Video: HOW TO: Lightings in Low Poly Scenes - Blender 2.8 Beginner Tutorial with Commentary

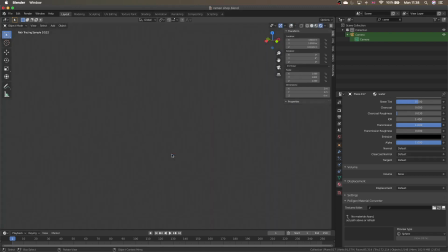[16:09]
I think in this case you can't really see, but if I move a bit,
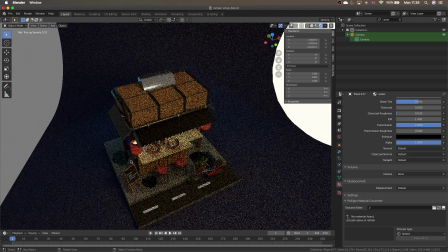[16:13]
you will see that it will be a little bit of blue because of the blue area light that we have.
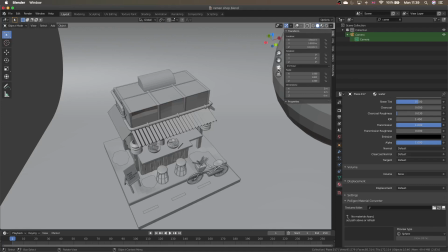[16:21]
And if we just go back a little bit,
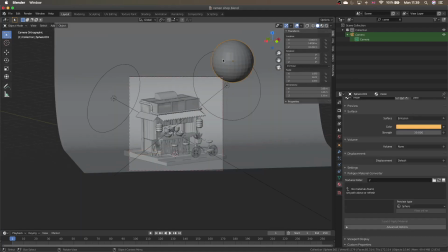[16:24]
and for this bizarre thing, it's basically imitating a moon. I know that you can use different kind of other sort of lights to do that. You can use an area light for that as well.
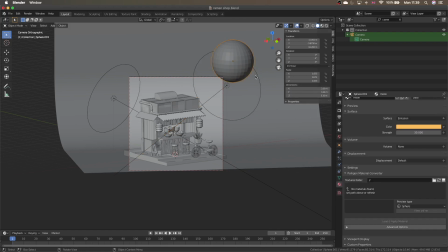[16:39]
But for me personally, I think it's quite fun to just use an object that actually imitates the shape of moon. It's just a sphere. And in this case, I give it a kind of a yellowy color and quite a bit of a strength,
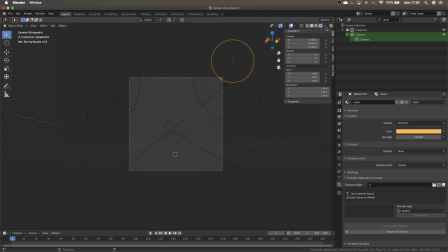[16:54]
because or else the emission won't be strong enough to kind of shine upon the rest of the scene.
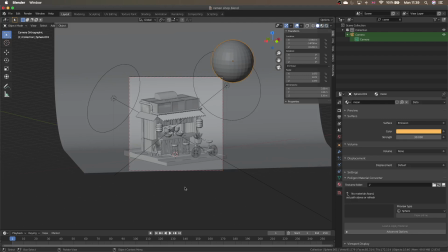[17:04]
So that's it for the ramen shop.
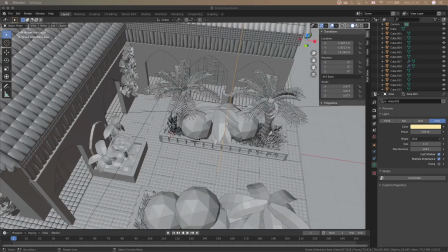[17:09]
And last but not least, we have the Moroccan garden that I made very recently.
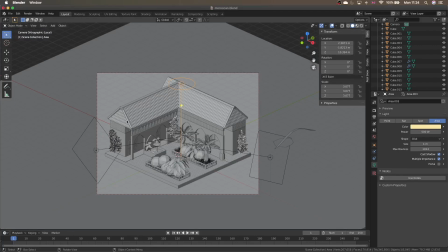[17:14]
And let's take a look.
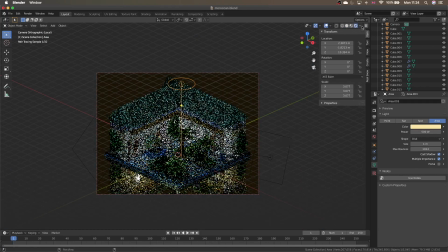[17:16]
So I've already set up this scene for the night version, which I absolutely adore.
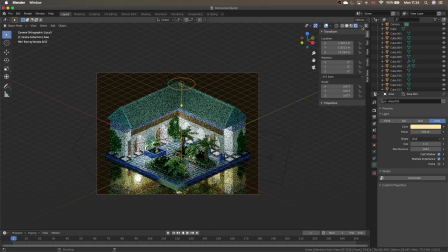[17:23]
It's just I think it's beautiful in terms of like the lighting and the garden and the green.
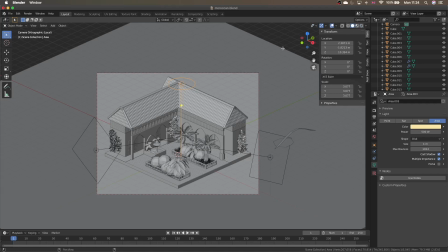[17:29]
It's a style that I really like. And what I did was the lighting again. It's kind of a three-point system, very traditional. So I have something on top lighting the scene in general,
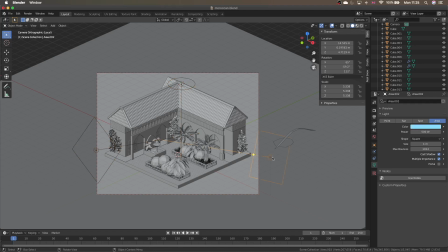[17:42]
and I have two area lights on the side with a bit of a blue hue, because I find out that was the color that suits the scene the most that I wanted to do.
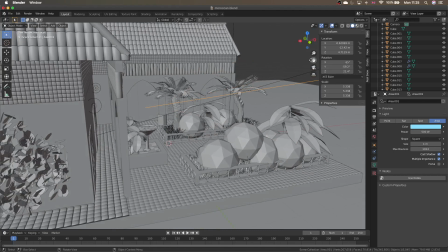[17:56]
And if you go into this little corridor, you'll see that.
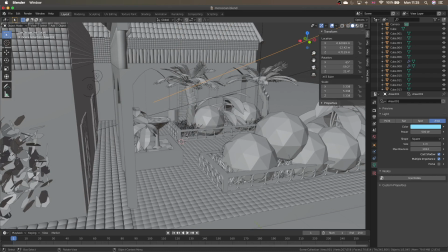[18:02]
So again, when you do a lighting, you need to think about realistically what will happen in the real world. If you have a garden like this, do you want the garden to be extremely bright, or is it kind of realistic at night?
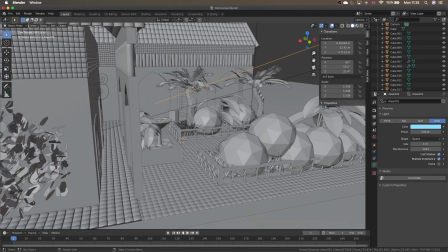[18:18]
It's kind of not, because obviously you will have a bit of garden light like these here and there,
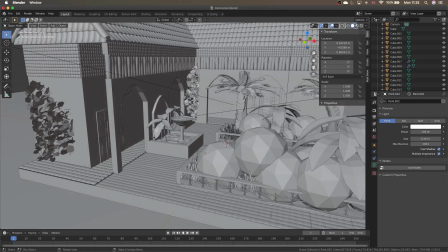[18:26]
and you can see that by the fountain. You have a bit of a small spotlight, point light, which is very very dim as well. Not very dim, 200 watts is okay, so just enough to light up the scene a little bit, but not to steal the show.
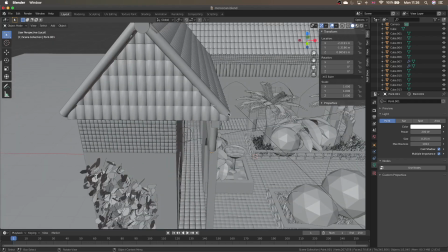[18:44]
So realistically speaking, you will have these little garden lights popping here and there in your garden,
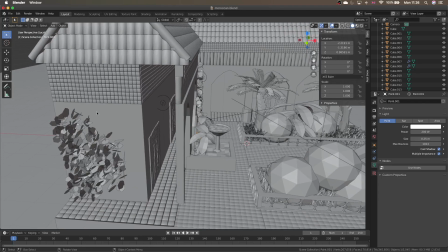[18:50]
but obviously you will be living inside the building. So what's more important is to light up these corridors where you will actually walk along.
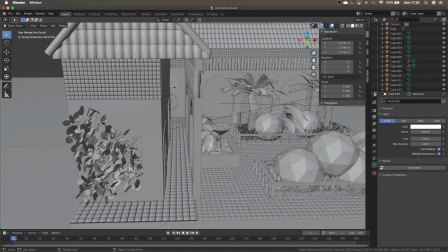[19:02]
So I have additional spotlights over here and also along that corridors as well. And you can see these are 500 watts, so they are more powerful than the ones in the...
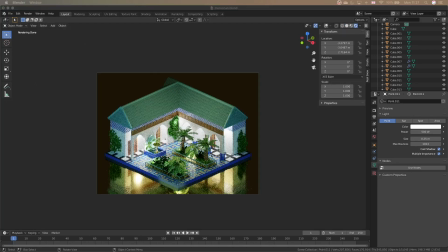[19:15]
So overall, you can see that the garden is, you can still see what's going on in the garden because it's very properly lit, but it's obviously way brighter in the corridor because realistically speaking,
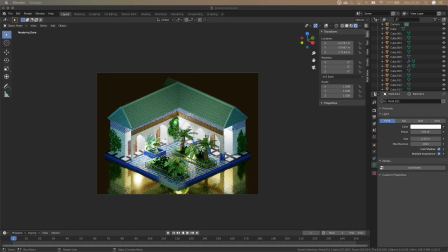[19:29]
that's how garden design, interior design would do in real life as well. So that's how I decided to light up the scene.